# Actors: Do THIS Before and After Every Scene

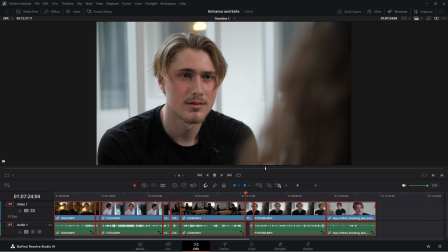Today we're going to be taking a look at a couple clips from yours truly, and we are going to be looking at these through the perspective of entrances and exits. Often, when we're recording a self-tape or we're in class, we can turn our acting mechanism, machinery, on and off.
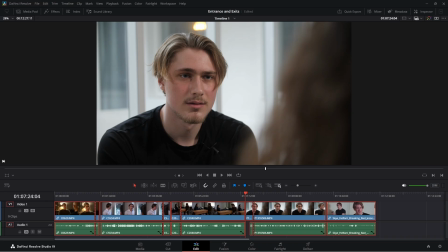You can be basically like a rock, and then all of a sudden, the gears start turning. And real people don't do that. Real people, when they're entering a new scene in their lives, they're coming from somewhere with a particular mental state.
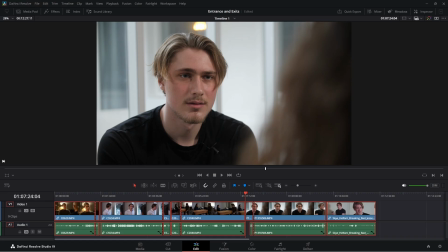For example, you might be running late to work, and in your haste, you burnt your tongue, drinking your coffee way too fast. Or you had to run and you started sweating, and you come in and you're in this kind of hasty attitude.
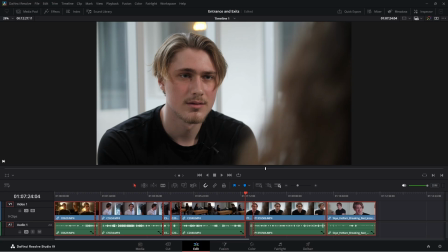And when someone enters the workspace, having just, burnt their tongue and sprinted a bit, they're going to have a certain demeanor. They're going to walk in out of breath. So we want to give each of our characters a certain entrance and an exit because you have a particular attitude.
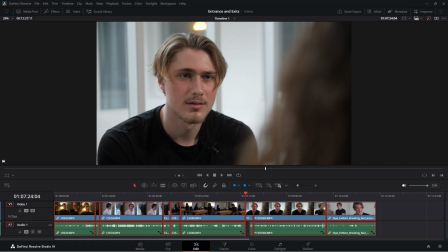That's an opportunity for you to show something about the character. So we're going to take a look at entrances and exits. This is talked about in Uta Hagen's book. A number of acting teachers talk about this, but giving your character an entrance and an exit in each and every scene.
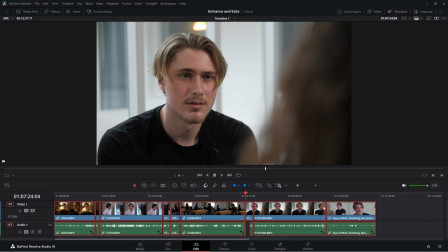So here we're going to take a look at some examples of me giving or not giving entrances and exits to my characters.
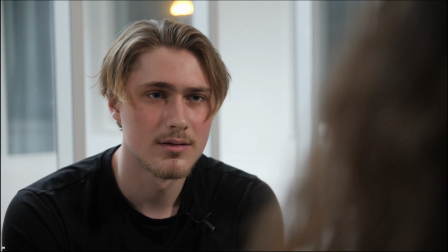So I'm going to play the first example, and I want you to decide whether or not you think this is a real person.
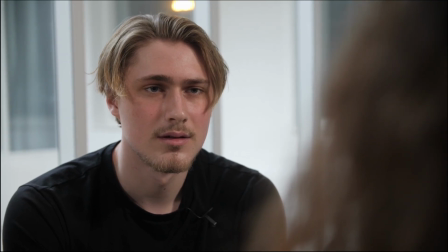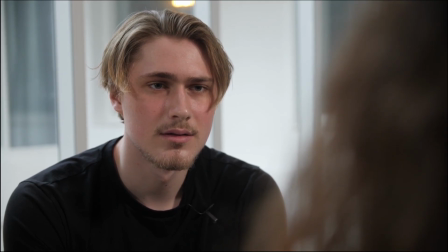He stopped believing.
That's it. So that's all I'm going to play. Wow, it's a mannequin. This guy's a stone cold statue.
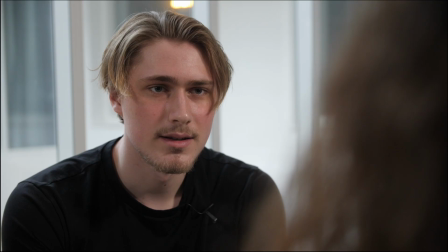He's just totally static for like the first 10 seconds of the scene, and then all of a sudden, the lights start turning, the gears start turning, and I wouldn't say it's believable at all, but it's not aided by the fact that there is no entrance. This character just starts.
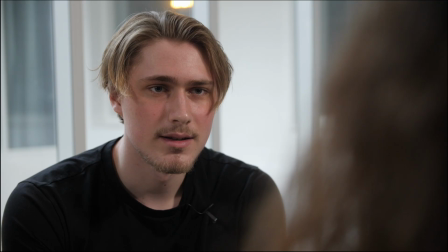He starts when the line starts, and before that, there's no existence whatsoever. It's just a rock. It's a statue. It's a image that's static, and we want our characters to be coming from somewhere.
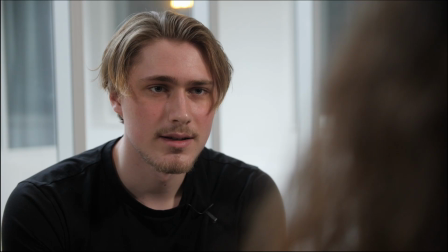A character's life doesn't begin with the first word. Something has happened before the scene starts. And also, when you have an entrance, it's going to help you to get into the flow of the scene,
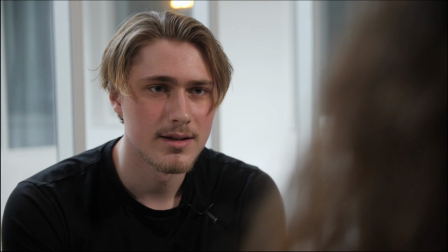into the mindset that you need to make the scene work. So in this scene, I'm playing the apprentice of a painter.
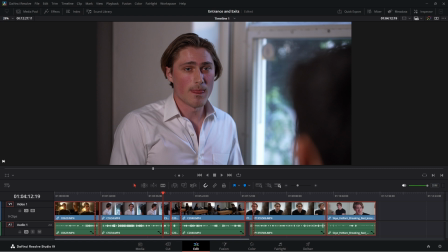He's my mentor, and I've just gone on a long rant about all the things I dislike about him and how he's mistreating me, and essentially I'm furious. I'm enraged at him. And at the very end of my long, almost 3-minute rant,
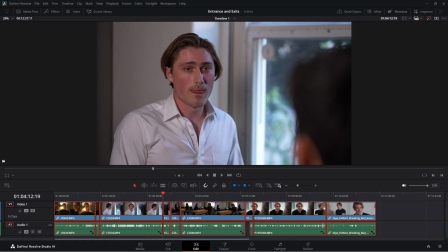I doubt what I've said. I'm not so sure if I'm right in my accusations. And there's a point where I falter. And that's a moment where I've chosen, as a character, as an actor, to exit the scene.
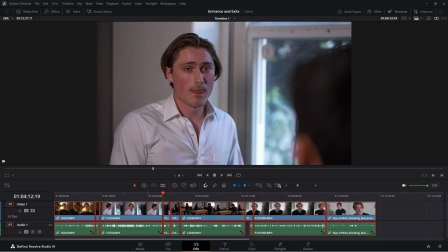And I'm going to play this here, and you'll see that this feels much more like a real person.
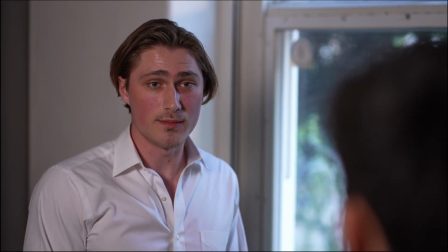I don't think you'd recognize a real human being if they were standing right in front of you.
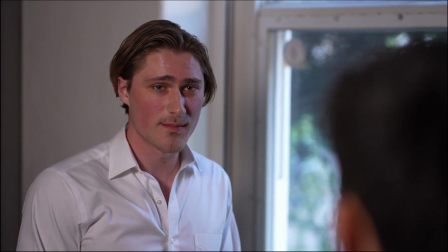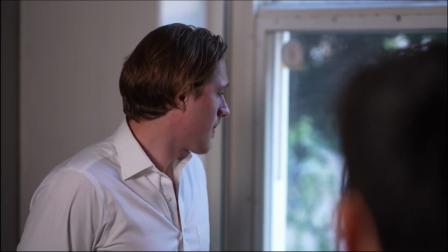Never mind.